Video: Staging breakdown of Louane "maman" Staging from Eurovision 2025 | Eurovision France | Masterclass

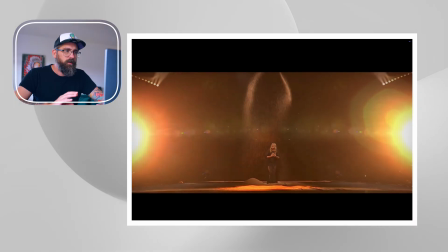1245s
It's just one boring light on her spotlight. Like this, now they're a little bit work with the light.
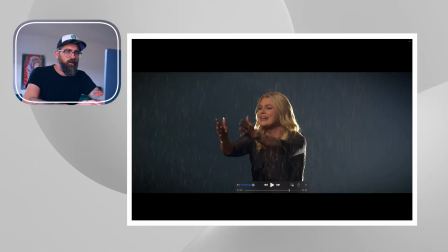1251s
And now look how this atmosphere changed, because they completely changed the color palette now into gold. And see how this works better also with the dress, with her, also with the drama.
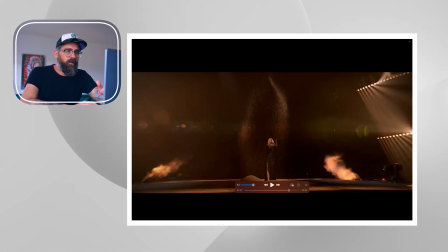1263s
And also it gives you one additional thing, regardless, this orange, where it's somehow where it is.
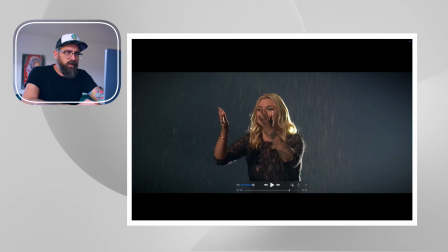1269s
When it put it here in this light gradient over here behind her with the chord lights behind,
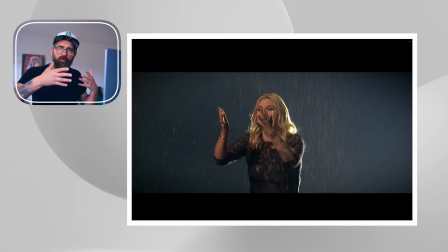1277s
it somehow gives you the feeling of the space.
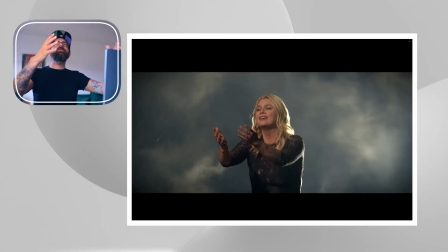1284s
And again, mama, mama, they should support it a little bit with the camera movement, or with the light, mama, light, a little bit.
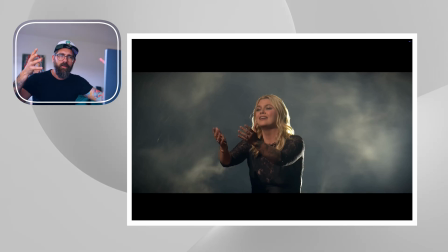1298s
They put a steam over there, so it would just, it would just create this urgency.
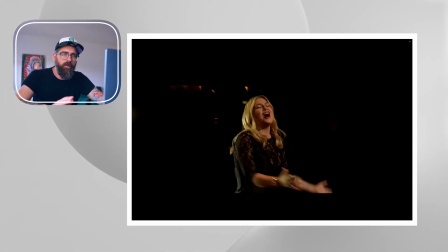1305s
Again, it's not there. Now it's an intimate moment, and then they go against to this orange palette and dark.
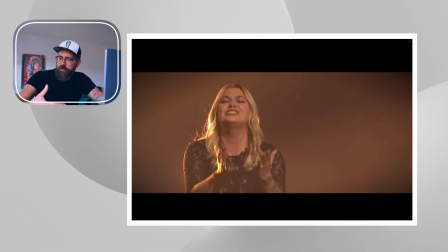1316s
And they react with the light on just few tones, and then they forget to do it.
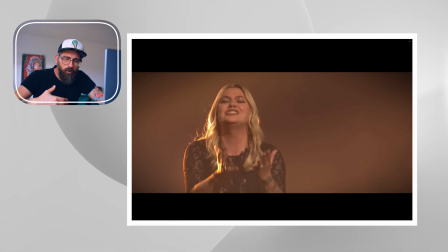1321s
And your brain, so many things.
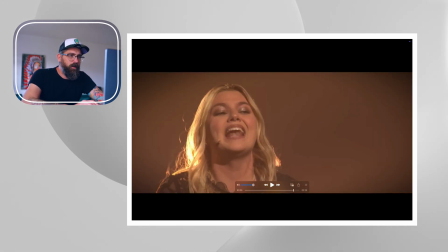1328s
And now waiting for this, and this is another mistake they did, because they now opened that she already was in the set with so many different things.
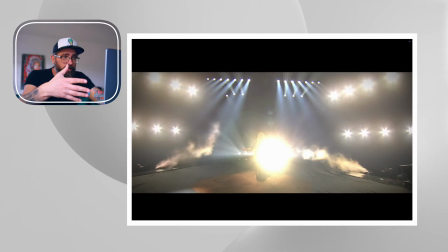1337s
So it firstly positioned her somewhere. It's like, what?
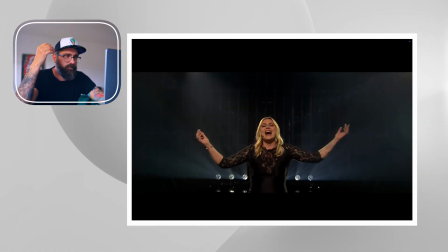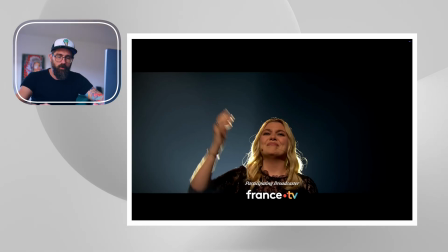1350s
This is a nice moment, but the whole song doesn't lead to it properly visually.
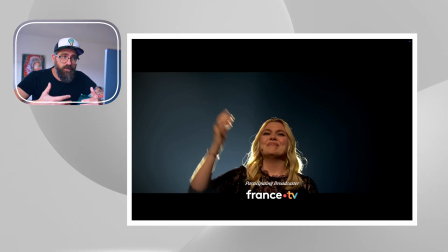1355s
And this is the whole issue of this staging, that it's completely inconsistent in what it does. They probably made it to be about her, but because she needs to do some actions,
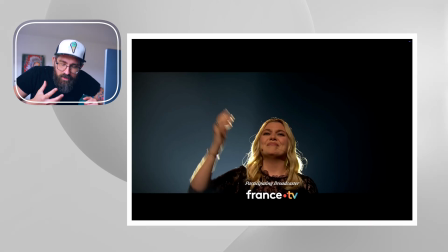1370s
it's not authentic.
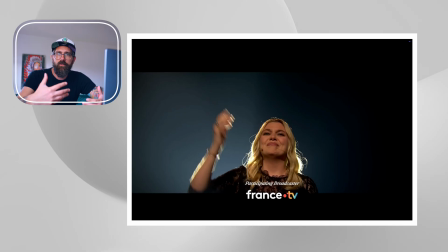1372s
The authenticity is completely lost, because first of all, your brain concentrates on so many weird impulses, and then those impulses are missing.
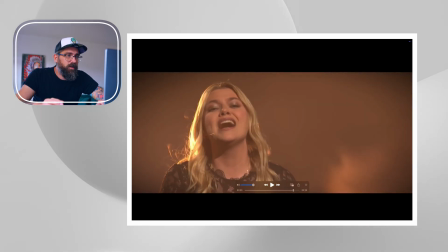1380s
Then her acting the whole time, it's very dramatical, very powerful, very
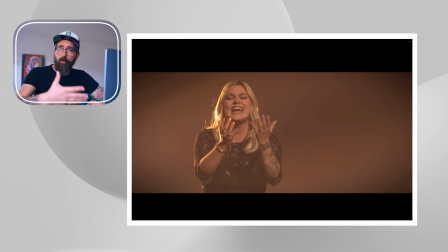1389s
proper, but not corresponding to the message of the song.
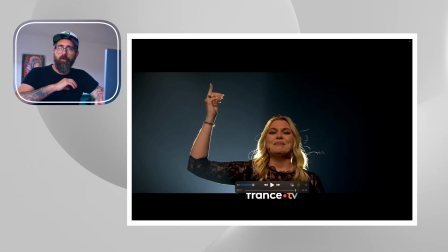1393s
And then at some moment, she's changing her mood completely to some very huge internal emotion. But the whole song was about it. But it's just visible at the last moment, because the rest was about the falling sand and singing performance and acting,
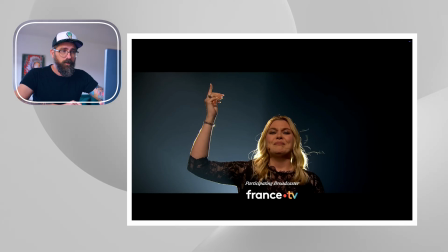1410s
which is not corresponding to this moment at all.
Thank you, Europe.
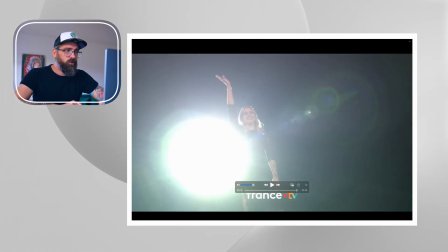1417s
And it doesn't make sense, because imagine they shoot it all in this atmosphere, a little bit like Barbara Pravi was.
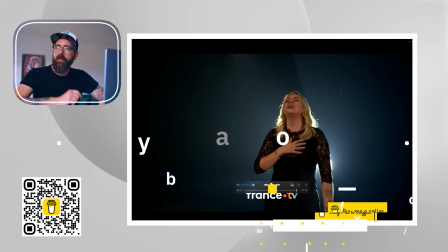1424s
They would make it intimate, of course, make the performance, and at some point maybe it's also an hourglass or the whole time, but they made it this way,
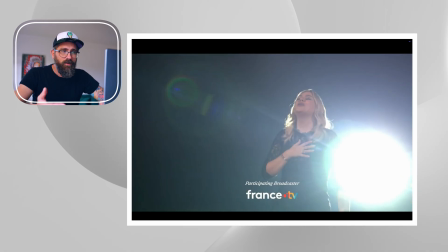1433s
look about this shot, but this is already over of the song. How it would look much better if they play with this and
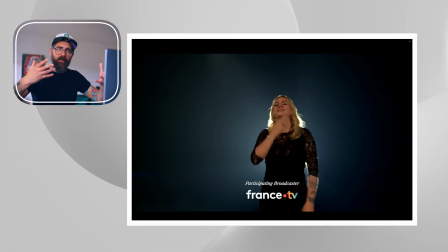1442s
the very intimacy, but they try to make it big, but without a proper big elements.
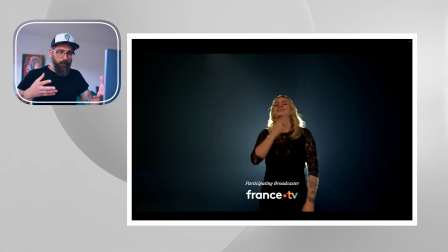1449s
And that doesn't mean a big prop, but big, like the big approach. If you want to make it as an hourglass, make it more about the hourglass, more real.
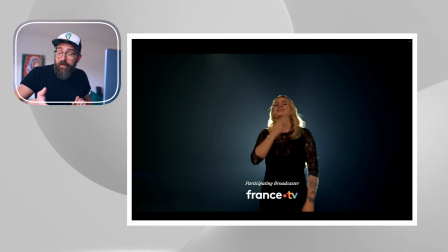1459s
Otherwise, it's confusing, and they knew it. It's confusing, and people will not understand it. That's why they put this hourglass in the beginning of the song to tell you, it's hourglass, yes.
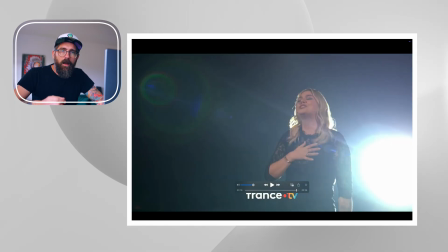1472s
But how cool it would be that she would now take the hourglass, for example.
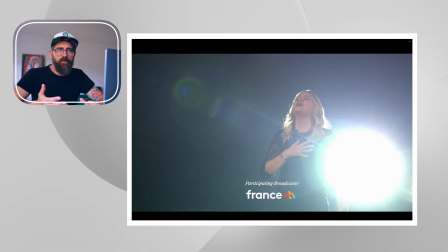1477s
Why in the beginning? Even though I think it wouldn't be necessary, because it would be clear they could have used more shots, position her in the space. But it was all about this sand effect and everything. And it shouldn't be about it, right?